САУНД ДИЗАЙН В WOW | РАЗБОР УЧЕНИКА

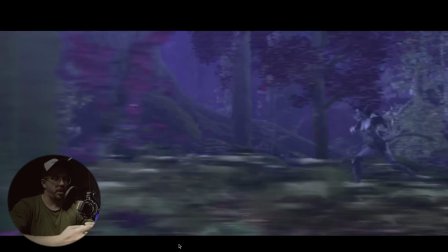261s
Ну, тут по музыке есть вопросы, конечно. Очень с точки зрения связки, да, симбиоза с видеорядом, хэт очень тянет на себя внимание.
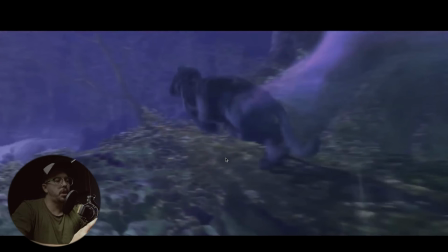271s
Очень много фоули здесь, они спрятаны, да. А смотрите, тут четко нужно понимать, что за работа это, да, то есть что за проект. Это, я так понимаю, либо трейлер к игре, либо какая-то вообще даже серия отдельная, то есть коротенькая, да,
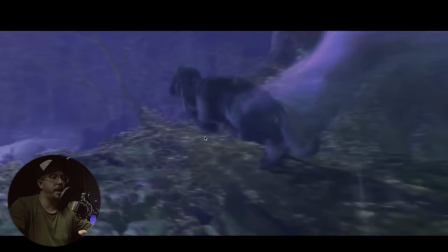287s
вырезанная из геймплея, может быть, кат-сцена, не знаю.
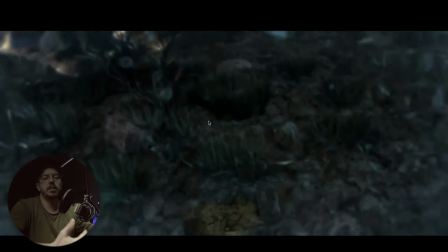293s
От этого сразу становится понятно, на что у нас идет акцент рабочий, да, то есть что у нас приоритетно с точки зрения музыкального, звукового или же, да, оформления. Возможно, здесь закадровый даже какой-то был.
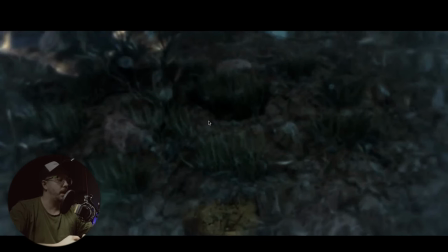309s
И в таком контексте нужно всегда мыслить, когда мы работаем над результатом, да, к проекту. С точки зрения эмоционального составляющего, то есть погружение, здесь есть работа, четко она прослеживается, то есть Дима очень грамотно оценивает происходящее, старается мелодические контрапункты какие-то делать, да, то есть подчеркивать эмоционально происходящее.
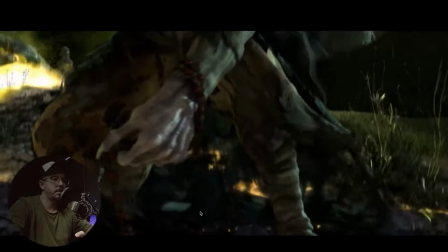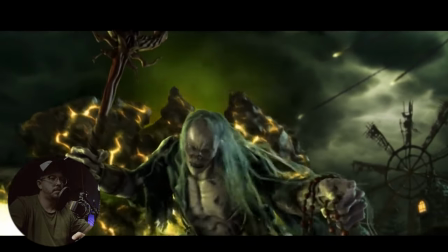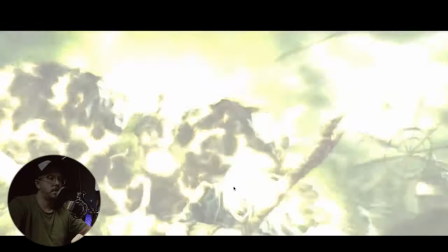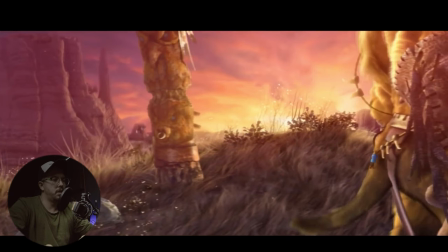356s
Слишком близко звук, вот странно тоже, есть звук тролля, да, который достаточно близко в пространстве звучит,
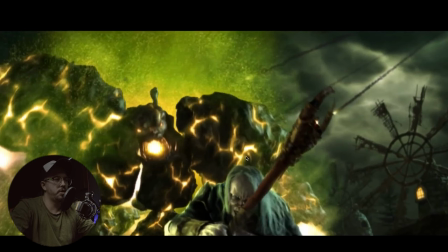364s
а нету, не чувствуется этого пространства и не слышно вот этого пердуна.
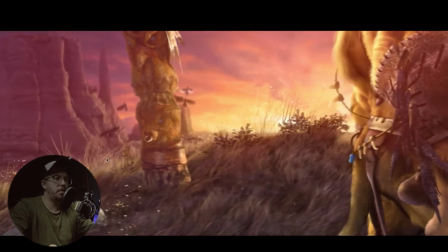374s
Переходики все-таки какие-то, возможно, можно лучше, да, сделать между сценами.
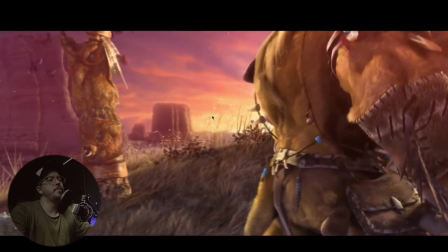380s
Я так понял, это презентационная штука такая игры. И, в принципе, если как продавать, ну, вот ее, да, то есть можно все что угодно на любой видео. Музыкальный ряд — это все.
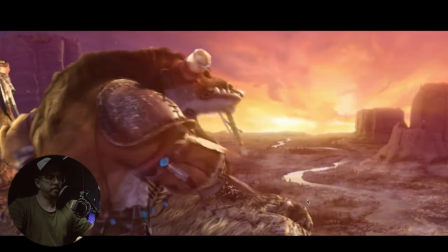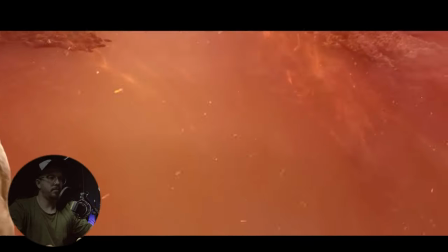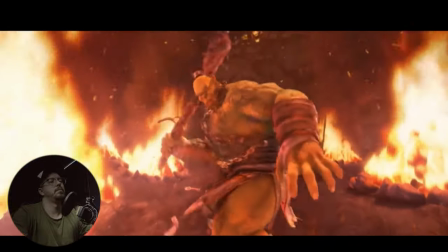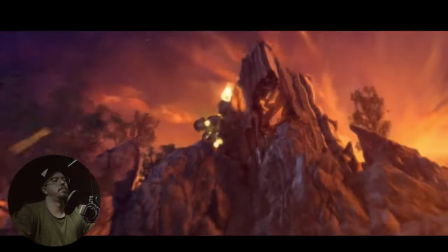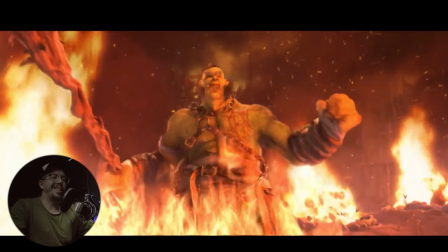415s
Немножечко не хватает
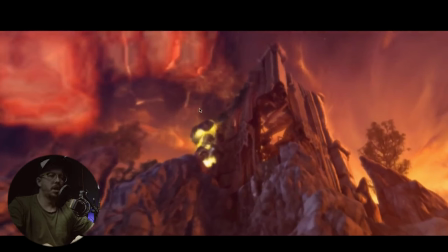419s
вот эти переходики, погружения, да, то есть джейкатом, да, то есть из-за кадра, то есть у нас здесь есть огонь,
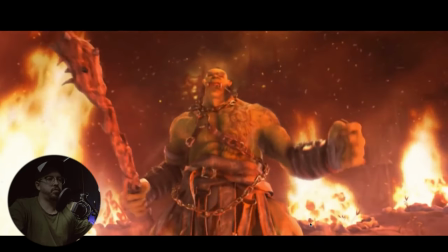427s
и можно здесь это сделать.
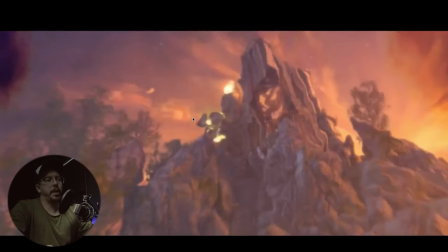431s
Этот переход, как переходящий звук в фаербол.
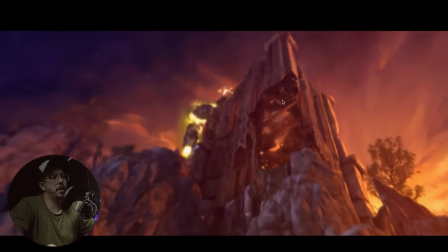436s
А он такой, ну, типа сабовый, просто пролетел, и не услышал я именно характер огня.
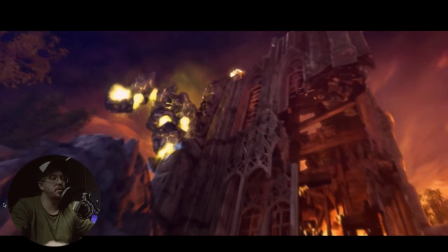444s
И нет ощущения вот этой локации, очень хочется ее послушать, где-то там что-то горит, то есть, ну, какой-то гул, там еще что-то, где-то уже он там кричит, этот тролль или что-то. То есть, нет ощущения погружения за счет закадра. Есть ассоциативная визуальная, да, составляющая, озвученная за саунд-дизайнерной, она работает, но она не работает с точки зрения связки, когда у нас четко есть понимание, есть музыка, есть саунд. Какая здесь ошибка ключевая? Ключевая ошибка с точки зрения законченности, да, ну вот за финализации вот этого проекта, динамический микс. Динамический микс стоит доработать в этой работе, в этом проекте. Каким образом?